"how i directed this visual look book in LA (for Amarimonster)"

straight into this dark red light very very single source red light um
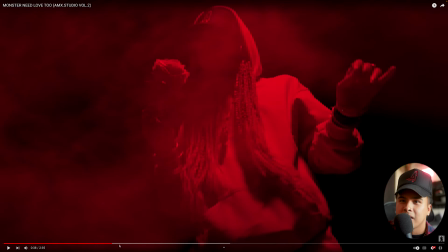(3:47)
so what was what was the intent behind this here's where i'm going to be super honest as a director i don't know what exactly the red light represents and i don't plan to have any meaning for what the red light represents because i just want you as the viewer to interpret what just happened i want you to tell me what you think happened when she picked
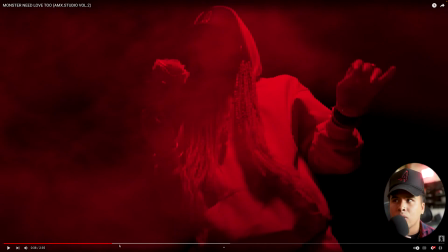(4:11)
up that rose and you see people in red clothing as well as a as well as uh this dark red light shining on them as they're dancing and vibing out i want you to interpret what that may mean i knew i just wanted to put a cool transition and me and omari knew that we wanted to transition into nighttime because the next couple of scenes are pretty dope too and we just wanted to make a cool transition into this
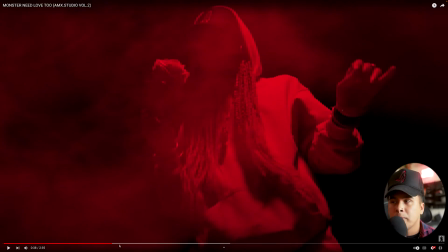(4:38)
more gritty look and um it all it all flowed for sure but i also want i left it up for an interpretation for the audience to really like think about what they would see this as what do you think you know the red light means it's a question you gotta ask yourself you
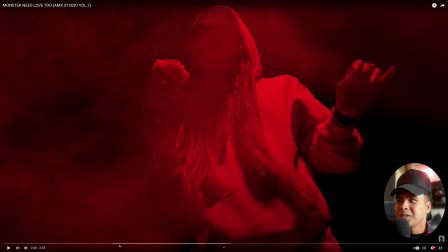(4:55)
know let's continue with the video love
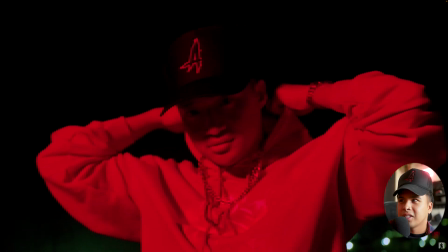(5:02)
all of this shout out to jay man he really killed all of these angles and look at that oh so good
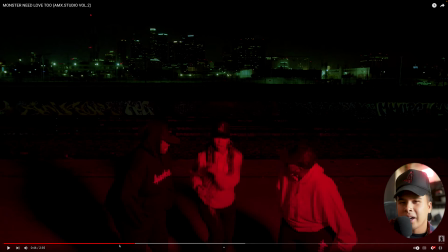(5:08)
I don't know what it is about this coloring I colored this video by the way I don't know what it is about this coloring but it really reminds me of like Gotham for some reason I don't know why but it's just like the contrast
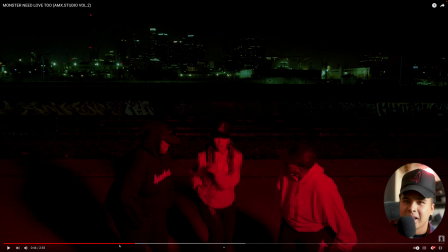(5:21)
man look at that green and red it can't get any more better than that you know what I mean like I love the scene I love the colors in the scene I love the grit of the scene the griminess of the scene it really shows the character that amari as well as her entourage has very
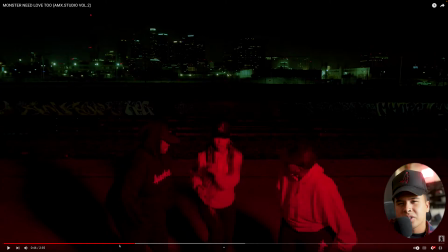(5:36)
mysterious very gritty but also interesting you know what i mean love
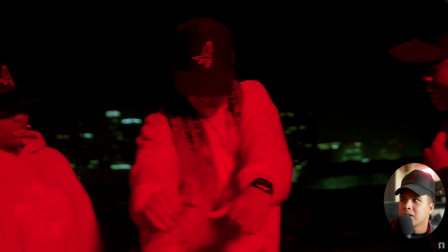(5:45)
all of this so good just the separation of the colors
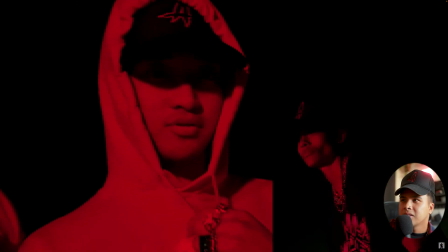(5:51)
oh god so good shout out to my best friend martin in the video
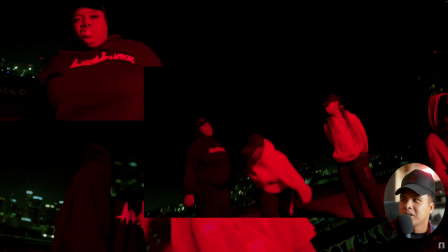(5:57)
there's your ray everyone did so good in this video these slomos look crazy that transition was hopefully smooth to y'all i thought it was ridiculously smooth transitioning from amari's um nighttime scene to jere in
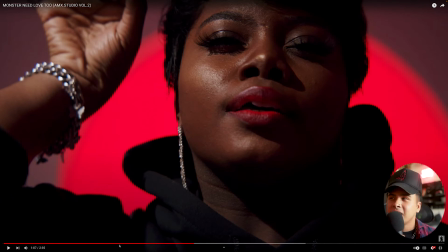(6:12)
this like all white and red scene i thought that transition was smooth shout out to us for killing that transition i think it's awesome but this next scene is this next scene these next couple scenes are wild so let's check it out come on jere
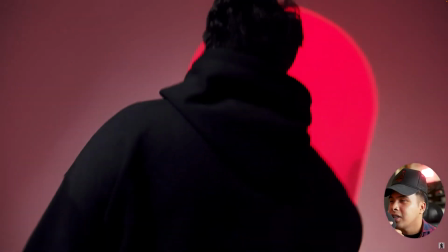(6:28)
she's killing it here we're focusing more on the detail of the clothes love
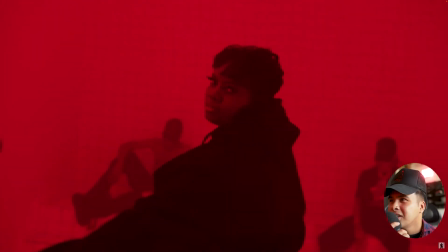(6:34)
that she's entering this like red room this red realm just killing
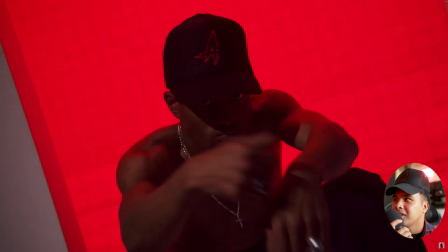(6:40)
it yep yep all of this is fire detail shots just you know slow
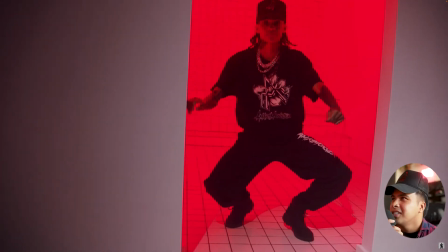(6:46)
motion just add some texture to the video you know hey she was getting it for sure the separation between the white and
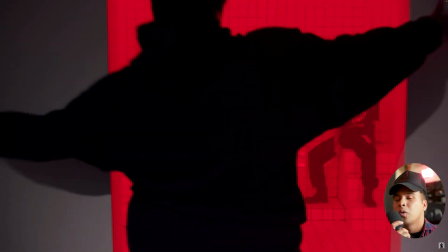(6:54)
the red is also super sick and i loved how uh we lit that so once again shout out my boy jay also shout out to the studio real quick this is shot this was shot at studioism you guys can book them through peer space super dope guys over there at studioism and they're also uh um they also have two sets in this specific set we use this this specific set for just the clothing and all the shots came out great just look at the tile room man tile room itself the
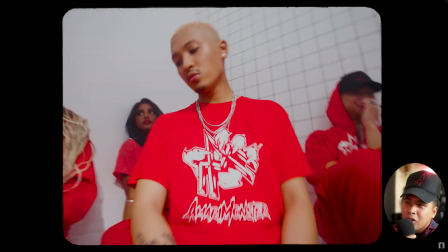(7:26)
tile room the all white with all red clothing just looks wild it looks wild to me
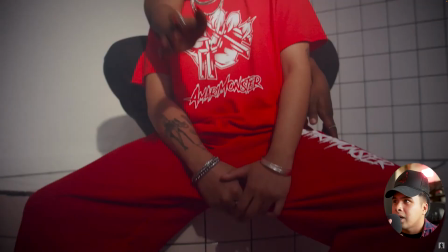(7:36)
more just detail shots i took pictures and i made that like shutter effect oh i love this like
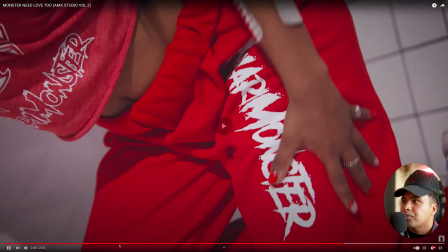(7:43)
right there that shutter effect that you just saw all of these right here i took those photos and i knew that i wanted to just incorporate flashes of like the weird and you know slow shutter effect that a lot of music videos have been having and it's kind of a trendy thing right now so
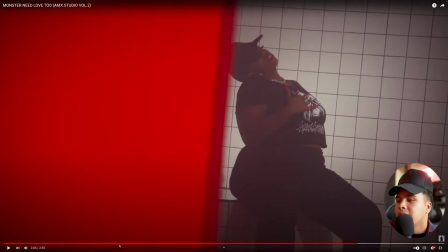(8:04)
i just decided to add it for some texture and um yeah here's amari and her solo killing it oh yes let's talk about this real quick so this scene was also super fire because i don't know if you could tell but there's one spotlight coming in you can kind of see it in the reflection right here there's like a reflection in the uh in the tile wall you kind
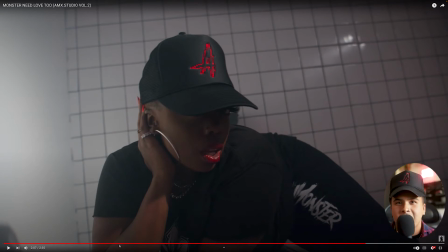(8:26)
of see the spotlight hitting amari but what we did in this specific scene was we moved the spotlight kind of left to right to make it seem like you know just to add some movement with lighting and it just gives it this cool like spotlighty um almost like a theater it almost feels
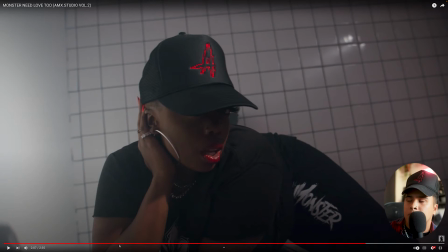(8:44)
like a theater when you move the light like that so we did that in this room and it just like added a ton of it's so simple it's the simplest thing you can do but it added a ton of texture in the lighting in the shots itself and i think it worked out
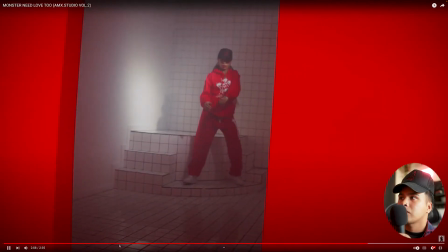(9:00)
perfectly love these shots man
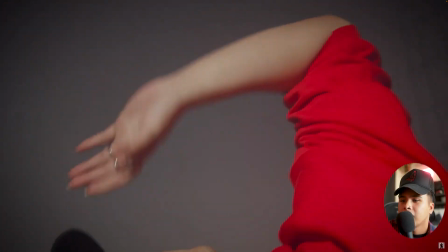(9:09)
yep these are all fire this
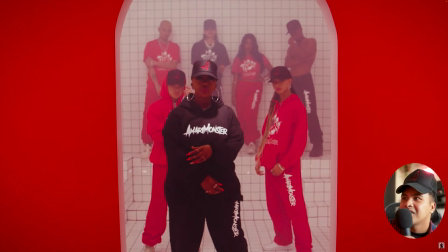(9:15)
final shot right here is nuts just look at that man i knew i wanted to finish off the video with everybody in it just vibing i mean i i'm just noticing this
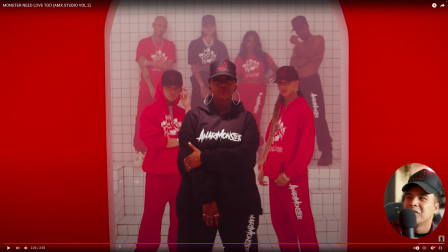(9:28)
now but if you look at the two in the back to the left they're doing the same pose as amari and it's i'm just noticing that right now but um i feel like this shot is all it needs like it's saying so much without having to say anything you know i mean they're just there looking at the camera in their attire lighting and the set itself looks so crazy this shot alone not much
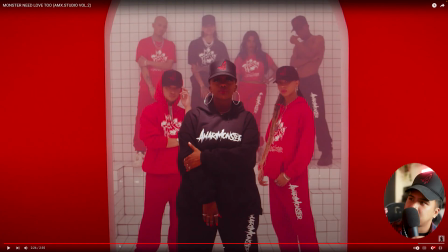(9:52)
needs to be said it's literally just here's what we got to offer you look at us and take it for how it is you know what i mean like this looks so good i don't have to say much yeah man let's just finish the video yep
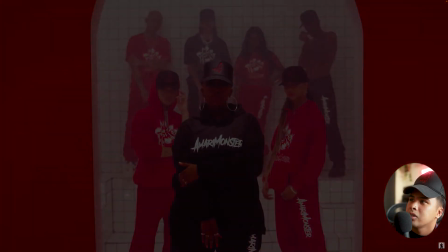(10:09)
amari killed this so that's the video i had a lot of fun directing this i i i sent amari the treatment she loved it from the jump and uh yeah shout out to the whole team that day shout out to jay um for dp'ing it shout out to kiki for also coming through and helping out shout out to amari for just always trusting in me and shout out to all the dancers uh shout out to the crew everyone that's also some bts shout out to pops for taking bts i had a lot of fun i think we all did such a great job and i'm so so so happy that we came out with such a fire product so that's all i got for you guys today thank you so much again for coming back to my channel i hope you guys enjoyed this video if you aren't subscribed yet please hit that subscribe button more breakdowns to come more music video breakdowns to come all of that it's coming more covers to come so thank you guys for tuning in and i'll catch you guys in the next video peace